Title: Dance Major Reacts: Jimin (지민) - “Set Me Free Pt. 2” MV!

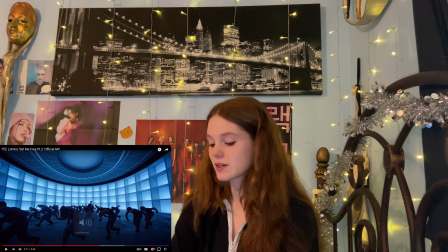again choreography wise he's kind of these moments where he's kind of
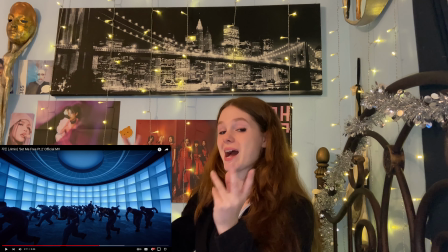standing up in the middle of this mass of bodies makes him um
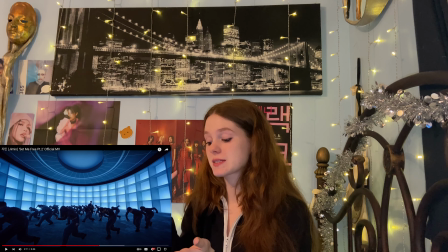like imagery wise it makes him seem like he's standing out from
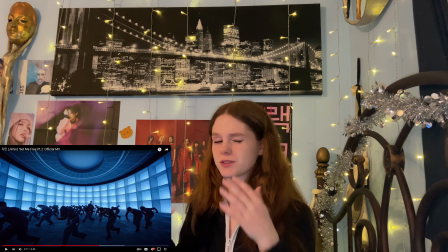everybody else not only on stage but in the world it's that kind of message communicating that he's um special in some sort of way and you see how
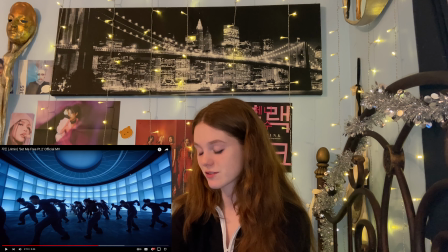he kind of starts blending into this large mass of people he's kind of hidden but then he's the only one standing up straight.
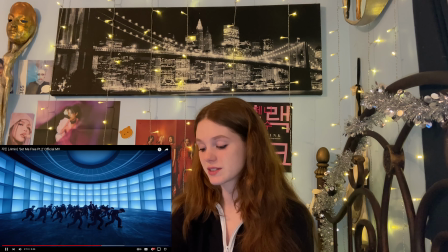This line stands up with him but then immediately ducks down, emphasizing his presence.
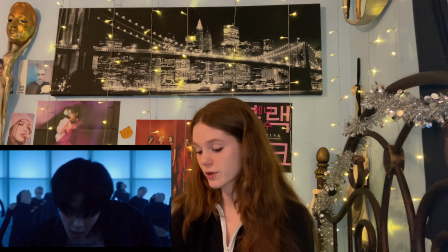Cool choreography stuff happening.
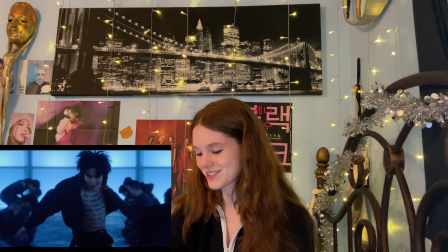He's so smooth.
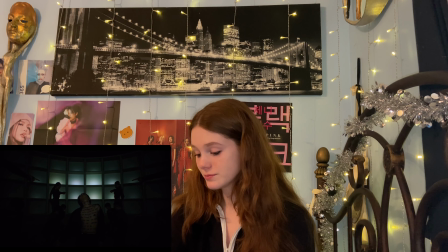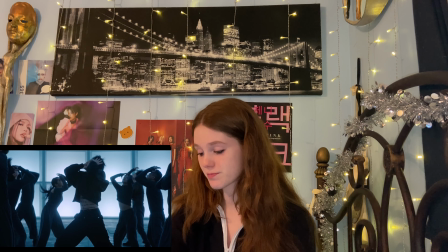This is an epic song, like just the proportion of the song is so large.
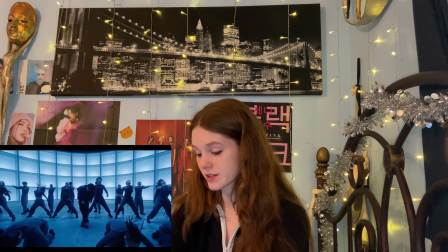again his stillness but
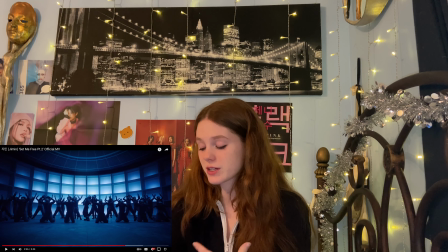he has he is a performer has such a presence about him he even though he um like
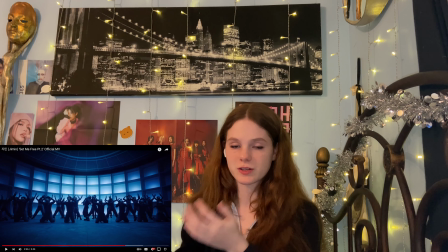i'm a bts fan i know this i know he's like he's average height but um people kind of clown him for being small he's he is like on the smaller end of
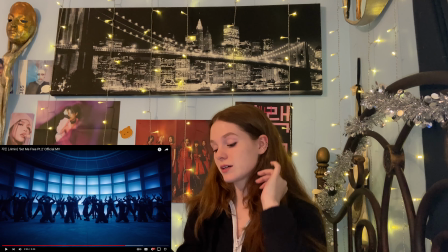a male body but um and that's not to like make a joke but it's to point out that he is a smaller person um
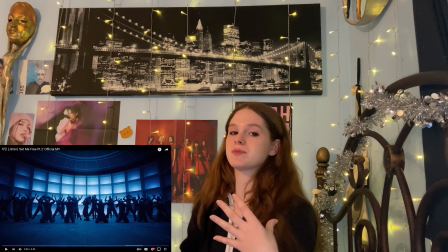and he's able to fill up this space um I mean that's personally something
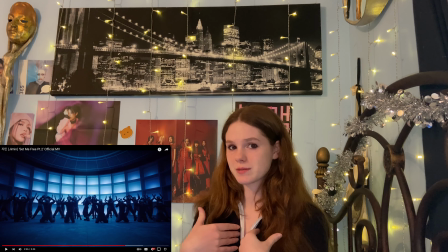I deal with in dance a lot I'm five foot one and And a critique I
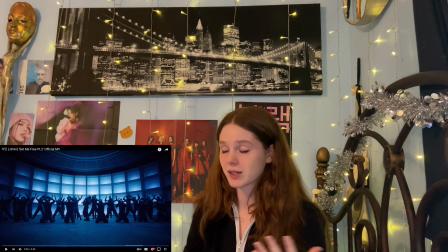get a lot is to fill up more space because for people like us, smaller people, it's difficult to have as much presence in the space. You just physically take up less room.
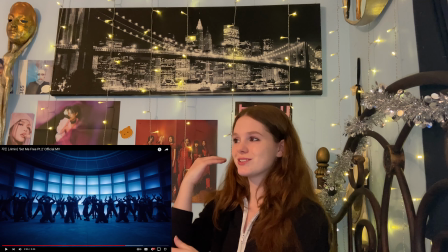And so you kind of have to compensate for the area that your limbs and your body can't reach.
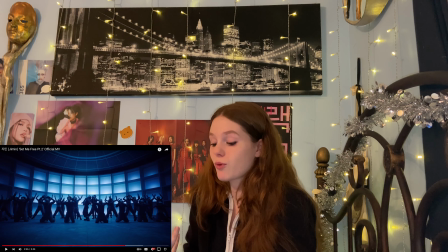You have to exude more performance. And Jimin is really, really great at that.
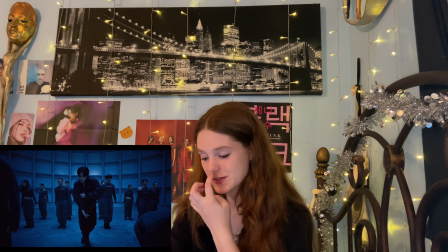This choreography is so cool. They're using their dancers so well. To like create these tableaus.
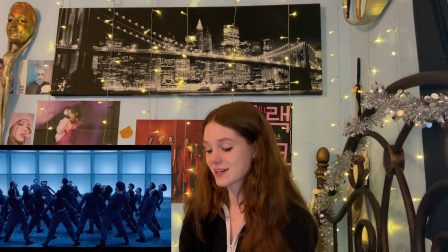Again, he's the one standing among all of these bodies
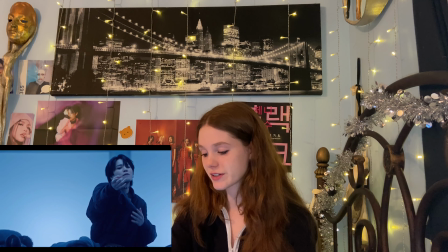Standing out amongst them Kind of like he's trapped amongst them. Set me free.
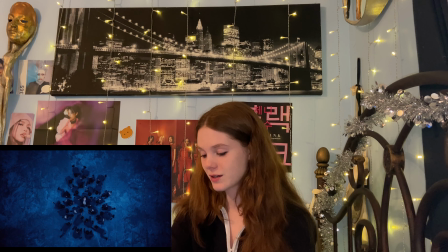You know, he's gotta be set free Oh Ah Beautiful
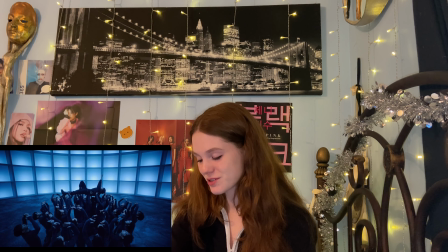Beautiful
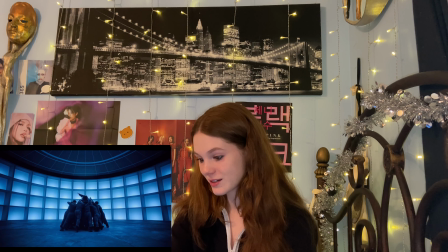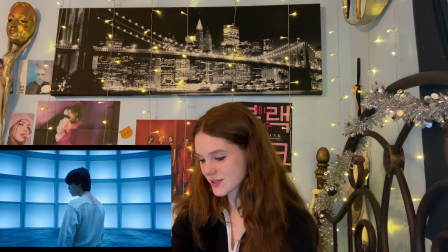an outfit change and the moons oh end of the song set me free he was
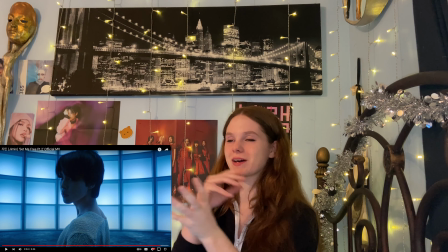he was bound up um between all these bodies i mean this is what you can do with choreography when something is choreographed well you
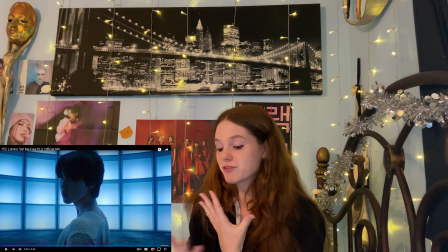can send a message through just like physical bodies of course this dance is like paired with a song that has words so some of the meaning does come from
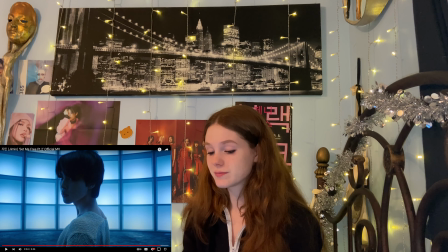the words but dance is a language without words and
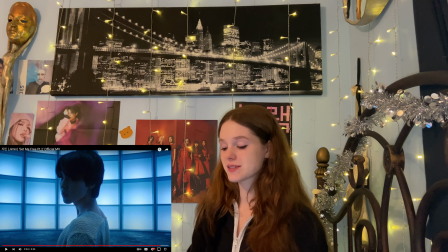communicating through the actual dance of this piece is that he was kind of